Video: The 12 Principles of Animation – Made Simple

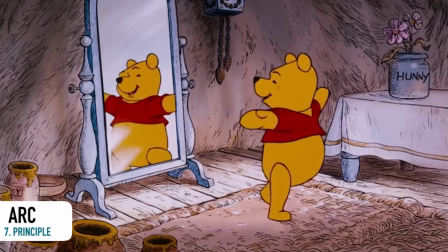(8:20)
I once read something that said, "Life moves in arcs and robots move in angles."
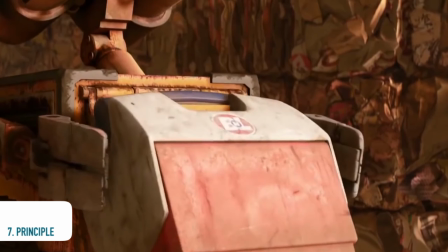(8:26)
But what does this really mean?
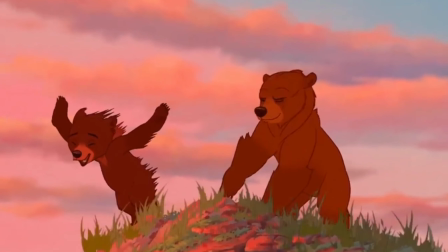(8:28)
We know that all living things have joints that allow them to bend and flex, and when they move, they do it in curves instead of rigid straight lines.
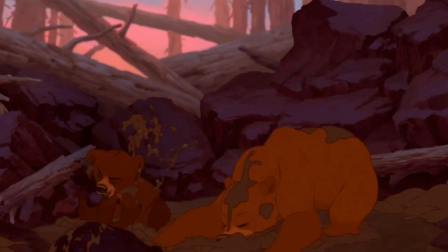(8:36)
Using arcs in your animation will add that amazing touch of realism you're looking for. But what's the difference between this principle and the slow in and slow out?
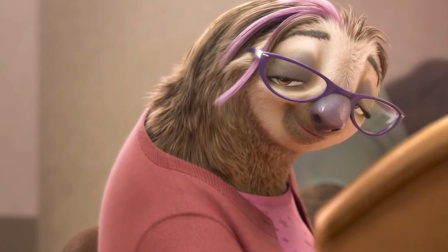(8:46)
The slow in, slow out talks about the fluidity of a movement at the beginning and end of an action, while the arc principle tells us about the fluidity that exists during an action.
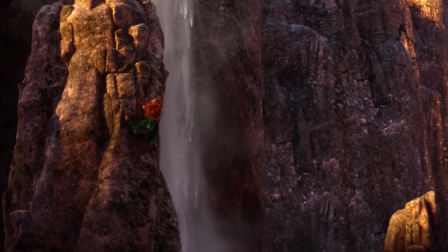(8:55)
That is why it is so important to create a storyboard, have sketches, and prepare everything that is necessary before starting to draw an animation.
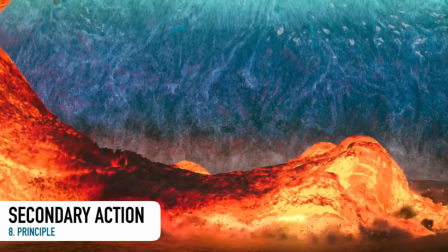(9:05)
Secondary action. Secondary actions are all those that accompany the main action in a scene.
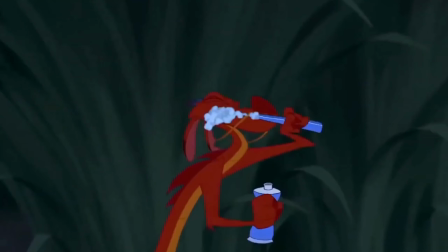(9:11)
They are like the small gestures, expressions, or movements that give more life to the character and the scene.
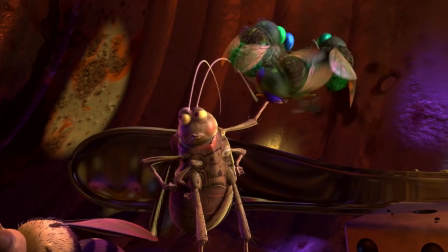(9:17)
For example, if your character is eating, the main action will be taking a bite, but the secondary actions would be their expression,
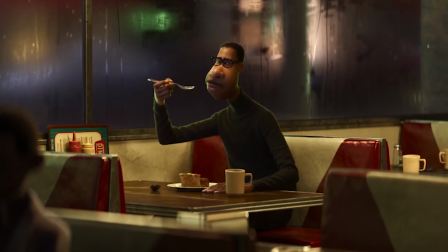(9:24)
the way they chew, the movement of their arms, hair, and everything that influences the main action.
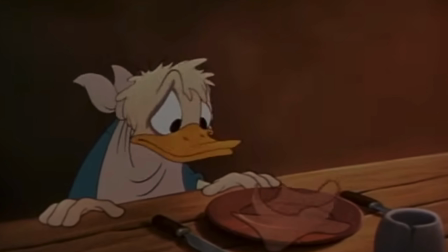(9:30)
These actions give more personality to our character, and these details are the ones that empathize with the audience.
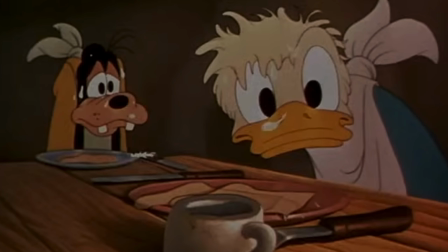(9:36)
We usually remember small details about our favorite characters.
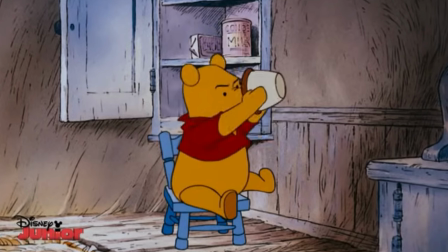(9:40)
These small details are usually small secondary actions, and we remember them because we tend to identify ourselves with many of them.
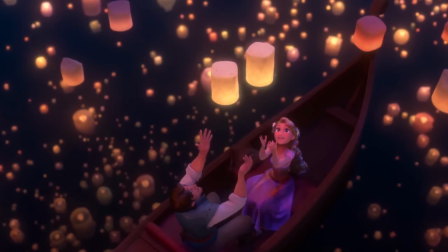(9:47)
It is very important to make these details very clear when we are writing a script, detailing a scene, or drawing an expression.
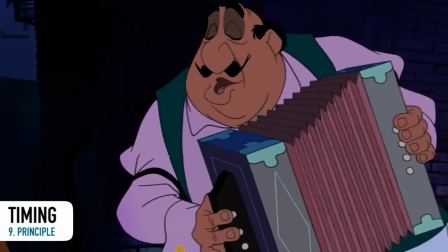(9:57)
Timing. If we're going to talk about animations, of course we have to talk about timing because time influences every action we create.
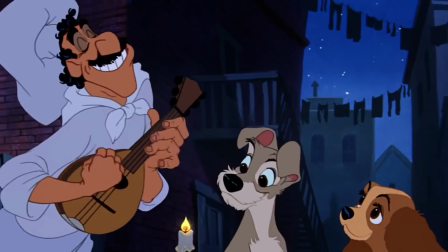(10:04)
And this is an amazing thing, because as a principle, it affects several factors.
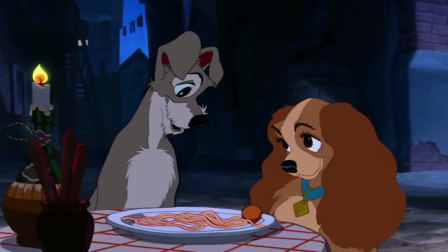(10:10)
Imagine that you are working on an animation.
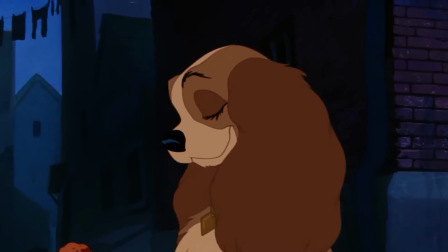(10:12)
To do that, you have to pay attention to the speed, the way the actions overlap, and of course you also have to animate the secondary objects.
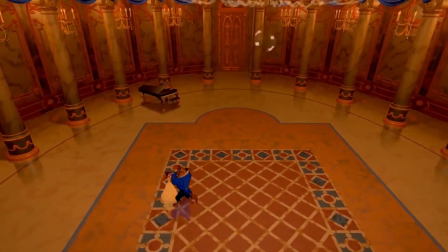(10:19)
All that, every little detail will always depend on time.
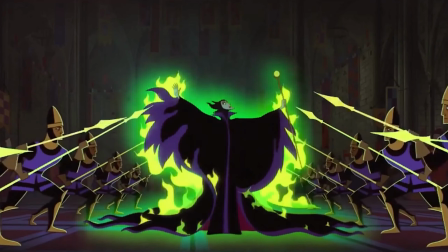(10:22)
Just remember that timing will always influence three things: characterization, mood, and narration.
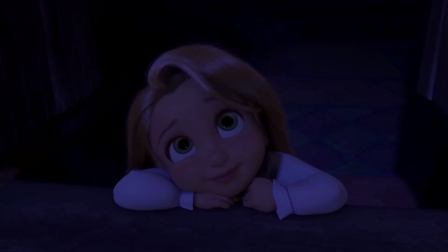(10:30)
And this is funny because we usually have an innate notion of how things move, so it is perhaps more important to know how to detect problems.
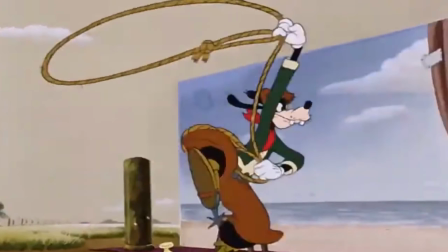(10:38)
Let's imagine a character who sits down or throws an object. There are three things we need to pay attention to: narrative timing, which would be the action;
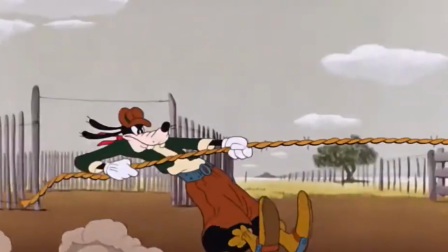(10:46)
mechanical timing, which defines strength; and rhythmic timing,
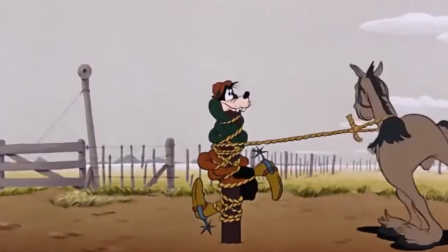(10:50)
something that Disney artists are experts at, since you have to be very detailed to create something that is visually interesting,
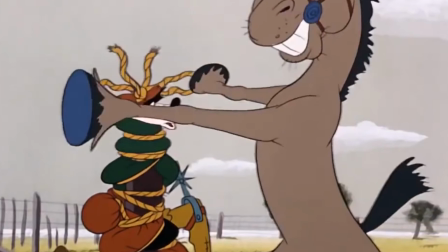(10:55)
pleasing to the eye, with fluidity and personality. This technique is super important to communicate an emotion and a message through an action.
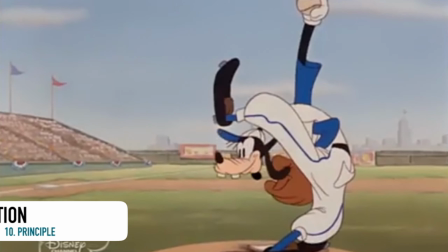(11:05)
Exaggeration. Exaggeration amplifies certain aspects of the movement, such as its size, shape, and rhythm.
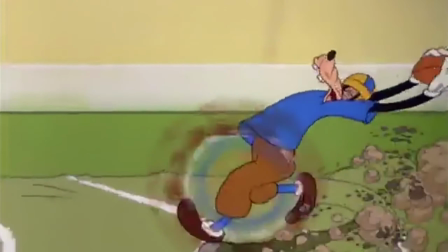(11:14)
That means that it can highlight or emphasize certain characteristics of the action, giving greater appeal and emphasis to the desired movements.
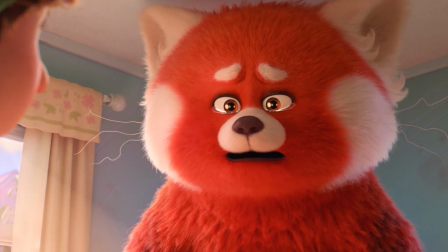(11:23)
For example, if the character is sad, make the character look more sorrowful.
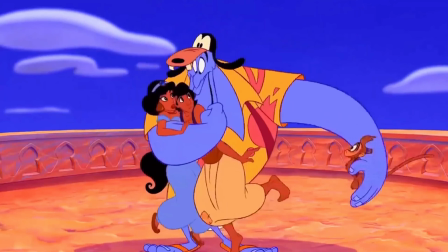(11:28)
If the character is having fun, make the character look brighter. And if it's nervous, just make it look shakier.
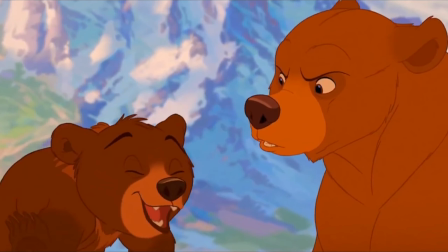(11:34)
It is important to understand that exaggeration does not make the action less believable.
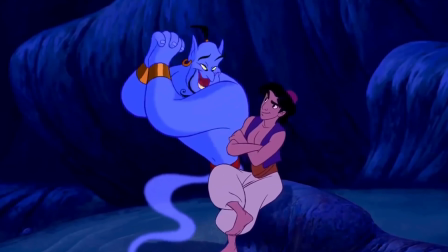(11:40)
It instead makes the action look more convincing.
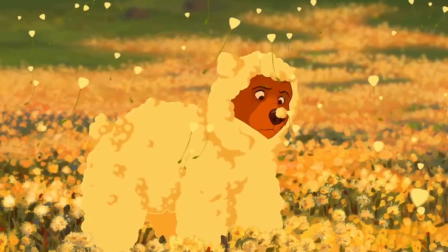(11:44)
That's why, if we notice that the animation lacks exaggeration, many fans would find it difficult to connect with the characters and the scenes.
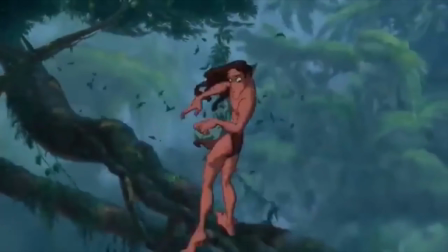(11:53)
Exaggeration is the attraction of movement, and we must understand that to make each movement clear and convincing.
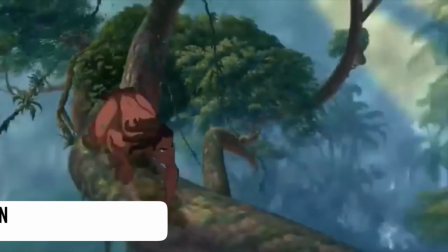(12:02)
Solid drawing animation.
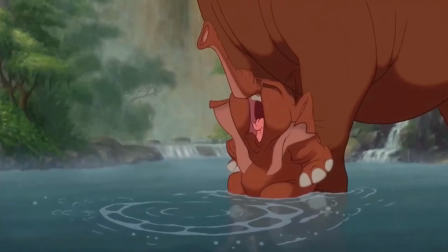(12:05)
This principle is about the process of adding height, depth, and weight to a drawing to make it look believable on a 2D surface.
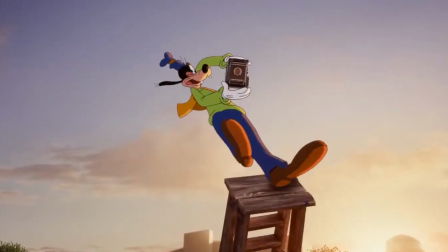(12:13)
Of course, we've all drawn something in 3Ds at some point without realizing it.
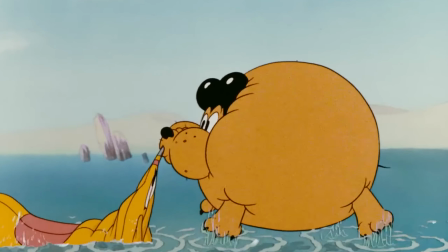(12:17)
But mastering this technique is super important to give more realism to what we draw,
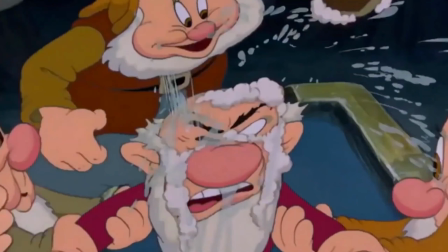(12:22)
and to do this, we must talk specifically about our way of drawing.